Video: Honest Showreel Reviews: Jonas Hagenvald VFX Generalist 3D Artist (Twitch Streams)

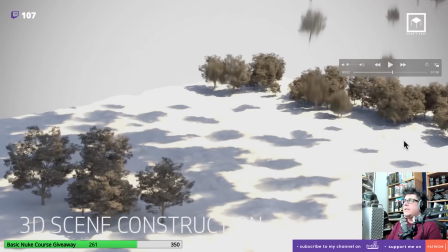250s
So as you can see, you see this, you've made the entire forest and you made all these things, and again, I wish the shots were together with the breakdown.
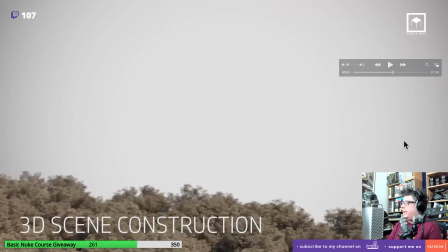258s
And it's a shame because that composition doesn't really show me the actual nice shot you have.
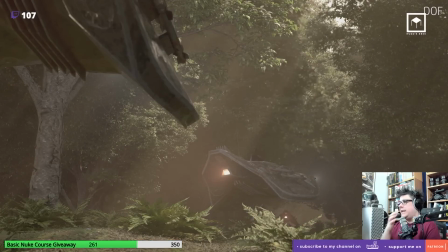264s
You know, I just feel like you're missing something here by using this angle, because you're really not showcasing that environment that you've made.
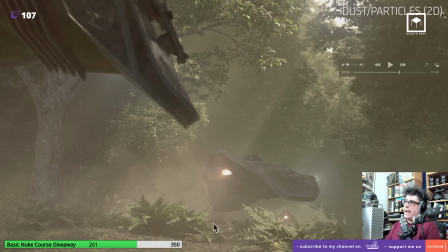272s
I almost feel like you should have the camera angle, like maybe the camera should be on the other side of the shot.
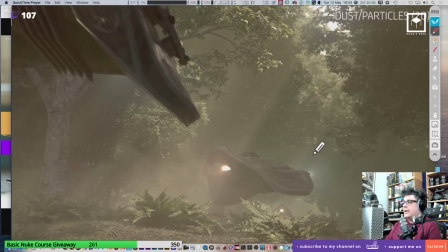278s
I almost feel like you should have, you know, always like balance the ship here on this side. So that means you would rotate the camera, and so the camera would be viewing it from here, you know, from this area here instead.
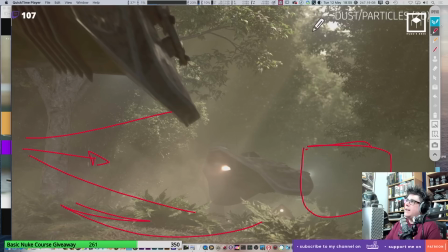290s
And I feel like the ship would be on this side, and then you can see in like more into the left side, the clearing of the light coming in. I just feel like it's really tricky for me to see the composition this way, because I have the lighting coming here,
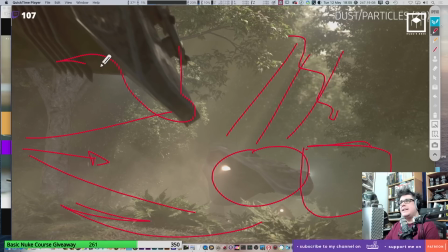304s
the ship is in the middle, which is a bit strange, and then I don't know what this is. Like, I just feel like you're missing a thing here. Now, in terms of the shot itself,
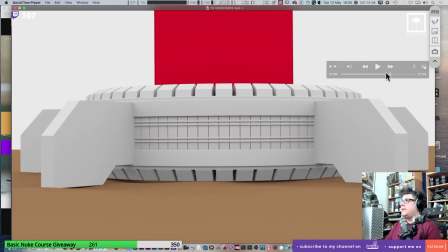314s
I feel like you definitely have some work to do in terms of texturing as well, and look development as well.
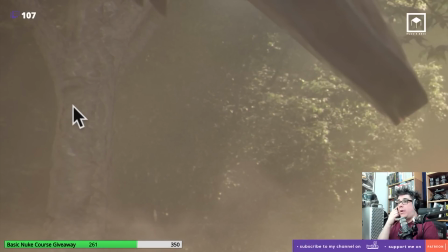322s
Like, I feel like this tree looks a bit rough. Like, it doesn't look realistic at all. Like, this texture, I saw it immediately when I was looking at it. I just feel like it needs a bit more detail.
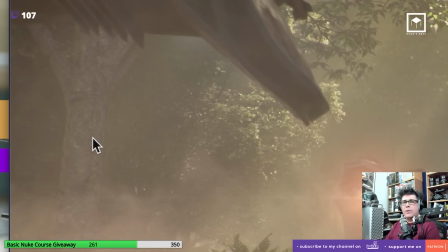335s
It need to look at branches and make it. It kind of looks a bit weird in terms of texturing.
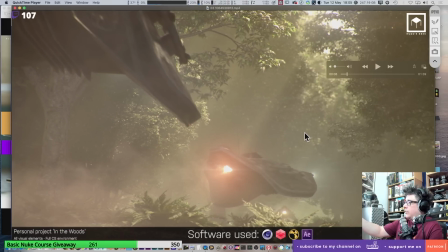342s
I also think that, Turn Verna 1229, he does have a point. It does look a bit flat as well. I feel like your color correction is a bit flat, because it's a shame.
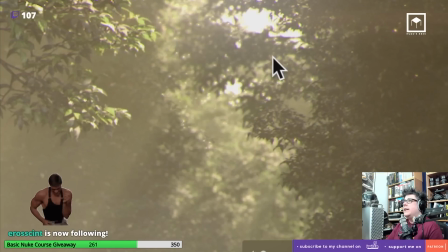352s
Like, look at this. Look at how cool this looks. This looks really beautiful, like the light coming through.
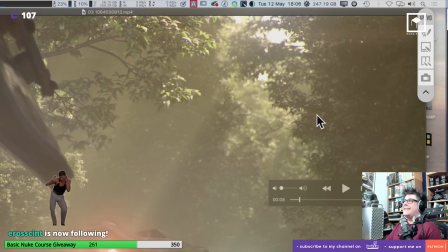358s
Even this, if I crop, look, that's a better shot. If you would have shown me this, it would have been a better shot to show me just this clearing with some nice depth of field and everything.
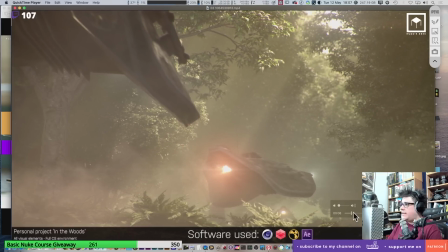367s
Anyway, I'm going to move on to the next shot. This one here, personal project, the Terraformer.
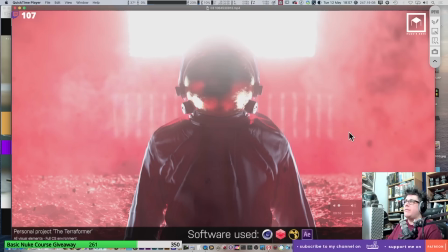372s
You did full environment and full CG environment. This is a highly stylized shot. I mean, I don't know if that was the idea. If the idea was supposed to be photorealism, it does look a bit strange. It's very unnatural to have like pink in a shot like this,
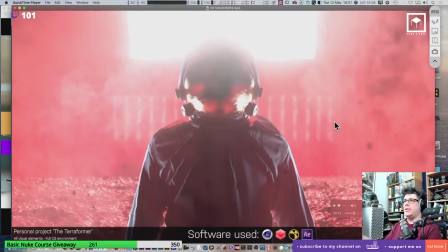388s
and it makes it look a bit strange that it's so pinkish, like if it's Mars, I don't know if it's Mars or something, it probably would be more to the Earth levels, like it would be like more reddish than pinkish,
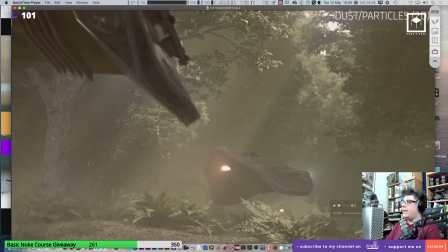400s
and I kind of feel like you're missing a point there. Let's look at the breakdown as well so we can kind of see what you have there.
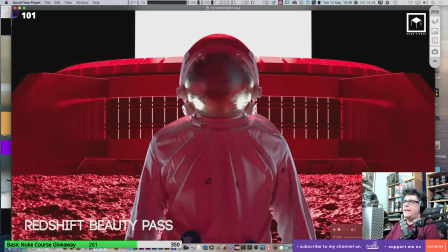407s
So you have an environment there. Again, I think the red is a bit too harsh.
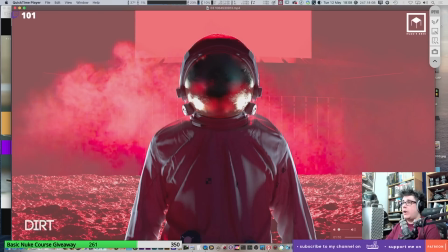412s
I think you just have too much saturation on that red. I think that's why it's almost like RGB red, and I feel like you need to tone that down a bit.
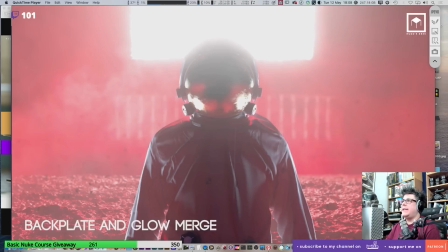419s
And then when you put in the light, oh, by the way, the light, you can clearly see on the breakdown that you don't have enough steps on the light.
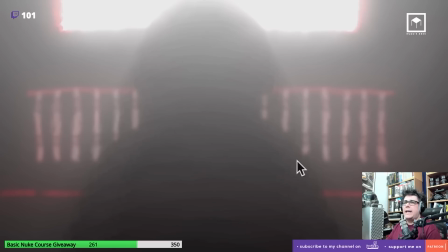425s
You see that? It has a lot of bending. You might want to put more steps on the quality of the light. You might want to do that.
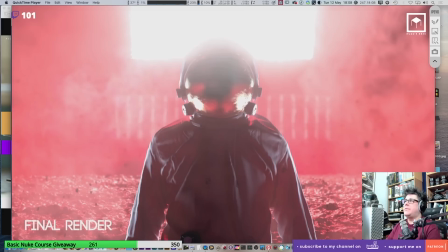431s
And you see, once you put the light in the atmospherics, you kind of just put the shot a bit mushy.
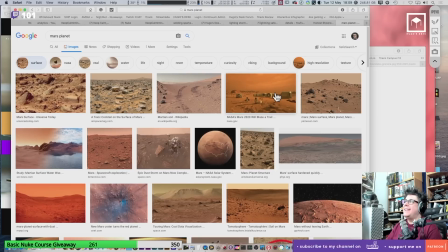436s
You see that? Like, obviously these are CG, but you see how this looks cool?
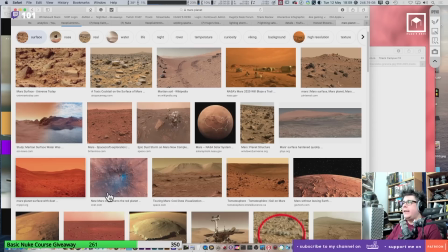441s
This kind of red, earthy feeling, like this kind of dusty feeling. I think that would look so much better in your shot, And I think in all, like,
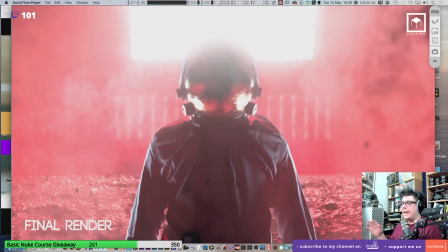452s
unfortunately, I don't want you to get this the wrong way, okay? It looks a bit to me like it's too much of an After Effects comp. That's how it looks to me. Like, I feel like it's kind of like too much glow. This glow looks a bit too unrealistic. There's no way this dust atmospherics would pick up so much pink.
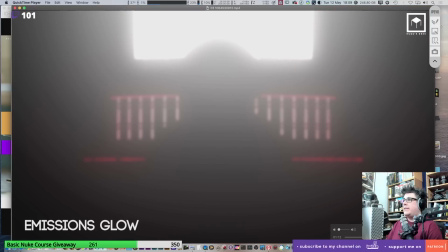471s
I just feel like you exaggerated it a little bit. I like certain aspects of it.
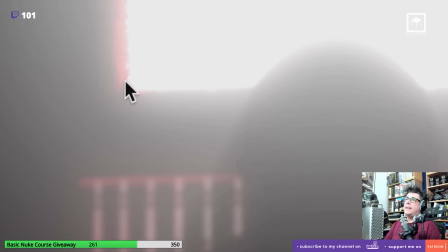475s
I like that you have the displacement and this kind of like chromatic aberration hot feeling with the God rays.
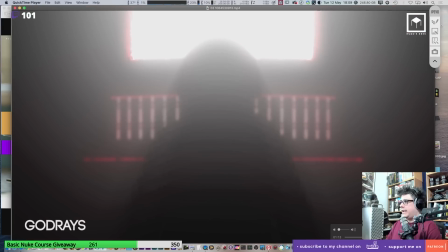482s
I like that a lot, but I just don't like the overall look, and also the composition could also probably do with some work as well.
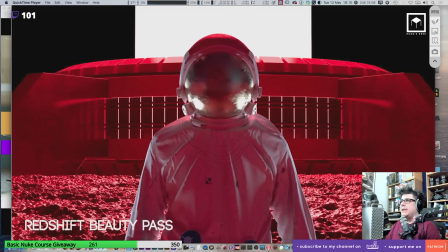489s
I kind of feel like it's a bit strange to have him completely centered on the image and also centered on the CG environment as well.
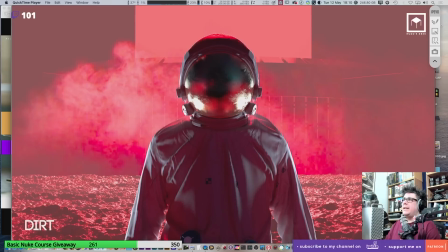497s
And so maybe think about that.